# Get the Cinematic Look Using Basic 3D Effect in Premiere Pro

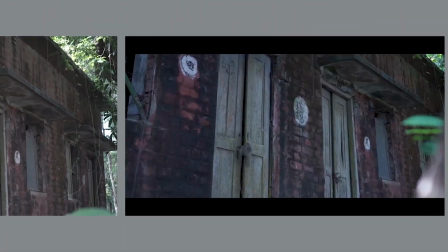0:00 I wanna convert this boring video into this cinematic video using a very simple basic 3D effect.
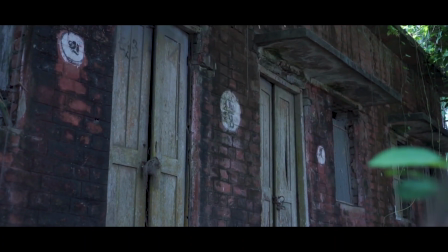0:05 This effect allows you to make a video slightly tilt to get a cinematic look. So welcome to Adobe Premiere Pro T2TL.
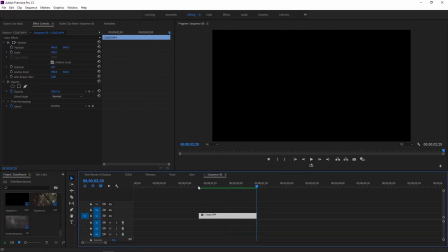0:11 Inside Premiere Pro, I already have this footage on the timeline. Making any cinematic video doesn't require a lot of effort and time.
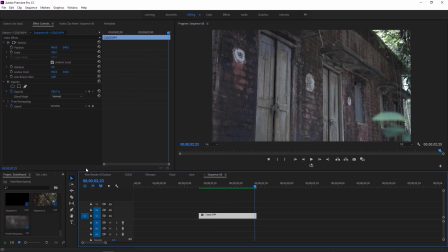0:19 A little changes is enough to get a cinematic look. Now you have to go into the effects section and find the basic 3D effects. Drag this effects over to the timeline and apply it to this video. For my settings I wanna change it a bit.
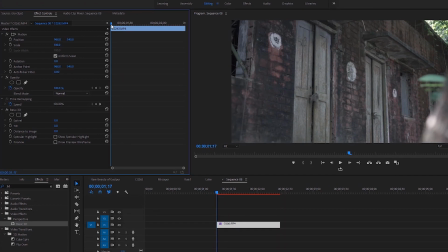0:32 First drag the time indicator to the first frame of the video in the effect controls. To enable the keyframes folder tilt click on this stopwatch. Now we can adjust the tilt to around negative 10 for this keyframe. It made some changes you can see it on the program monitor.
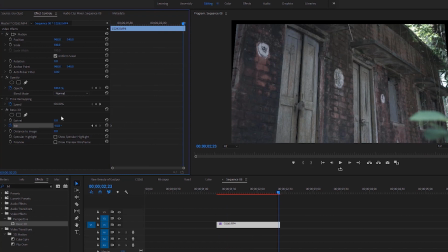0:46 Ok go to the last frame of the video and create another keyframe with value 0.
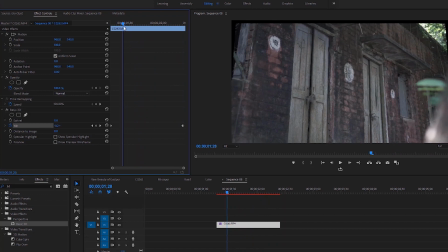Now we have to hide the black areas on this video by creating a keyframe for the scale at the first frame. Let's increase its value and I think 104 is enough.
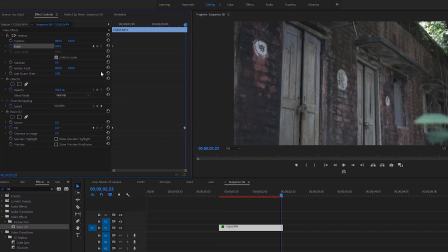1:09 Go to the last frame of the till by clicking the right arrow icon. And in this position, set another keyframe for the scale with value 0.
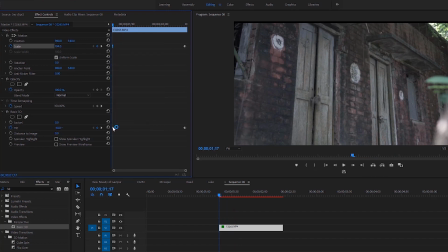1:21 As we wanna make the animation a bit smoother, so we have to ease out all of the beginning keyframes and ease in all of the ending keyframes.
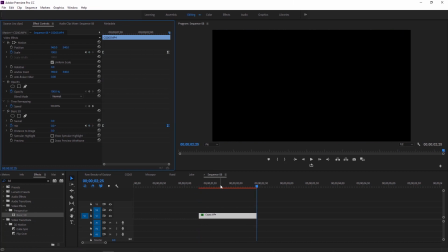1:30 Well, now we can do a playback. It looks good but here is an issue. Only cinematic black bars can hide this issue and also make a cinematic look.
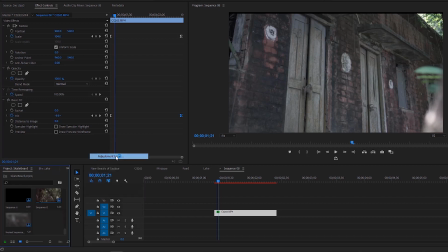1:39 Right click on the project panel and choose to select the adjustment layer. Accept the default settings and click OK. Drag the adjustment layer at the top of the first video. Delete the extra portion of the adjustment layer that we will not use. Now it is important to apply the crop effect to the adjustment layer.
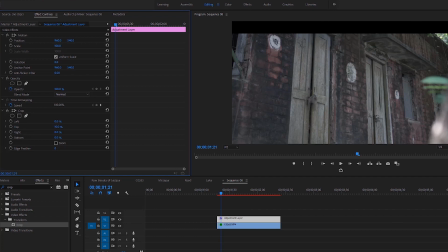1:55 In the effect controls under the crop effect, we can set the top to 10% and also set the bottom to 10%.
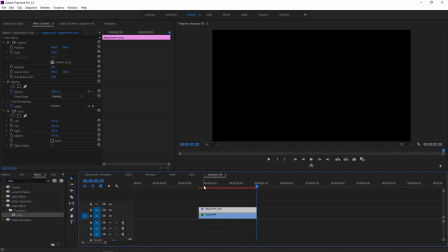2:02 Now this video looks almost cinematic. So guys, it is time for the final touch, that is color grading.
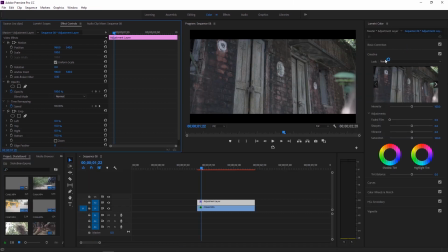2:08 Now you have to click on the color at the top bar. There are a lot of options for color grading a video. But in this tutorial, I'll show you the easiest way to color grading video. Select the creative and choose a perfect default lot for this video by clicking on this right arrow icon. Now click on this video to apply the lumatic color to your video. If you think it is too much, then decrease the intensity.
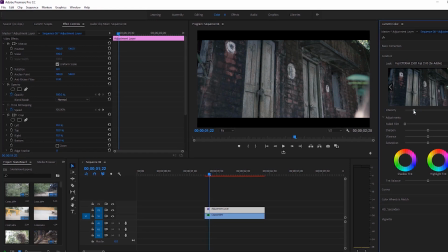2:28 For this video, 40 is perfect. Now go to the sequence and click render into out to pre-render this video. So in this tutorial, I wanted to make you understand how to get a cinematic look using basic 3D effect.
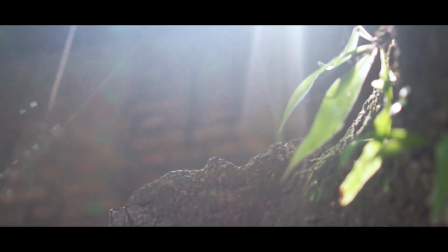2:41 There are a lot of tutorials about cinematic black bars and color grading. But applying a basic 3D effect is different.
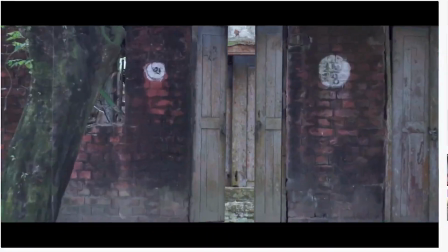2:48 So you can make your video cinematic using this kind of way. Thank you for watching this tutorial. You can watch other tutorials on this channel.
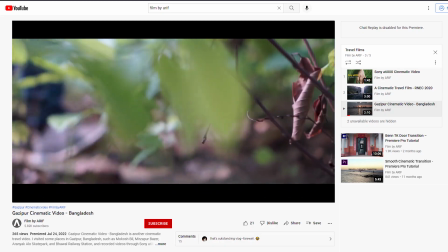2:54 I'll be back in the next tutorial till then goodbye.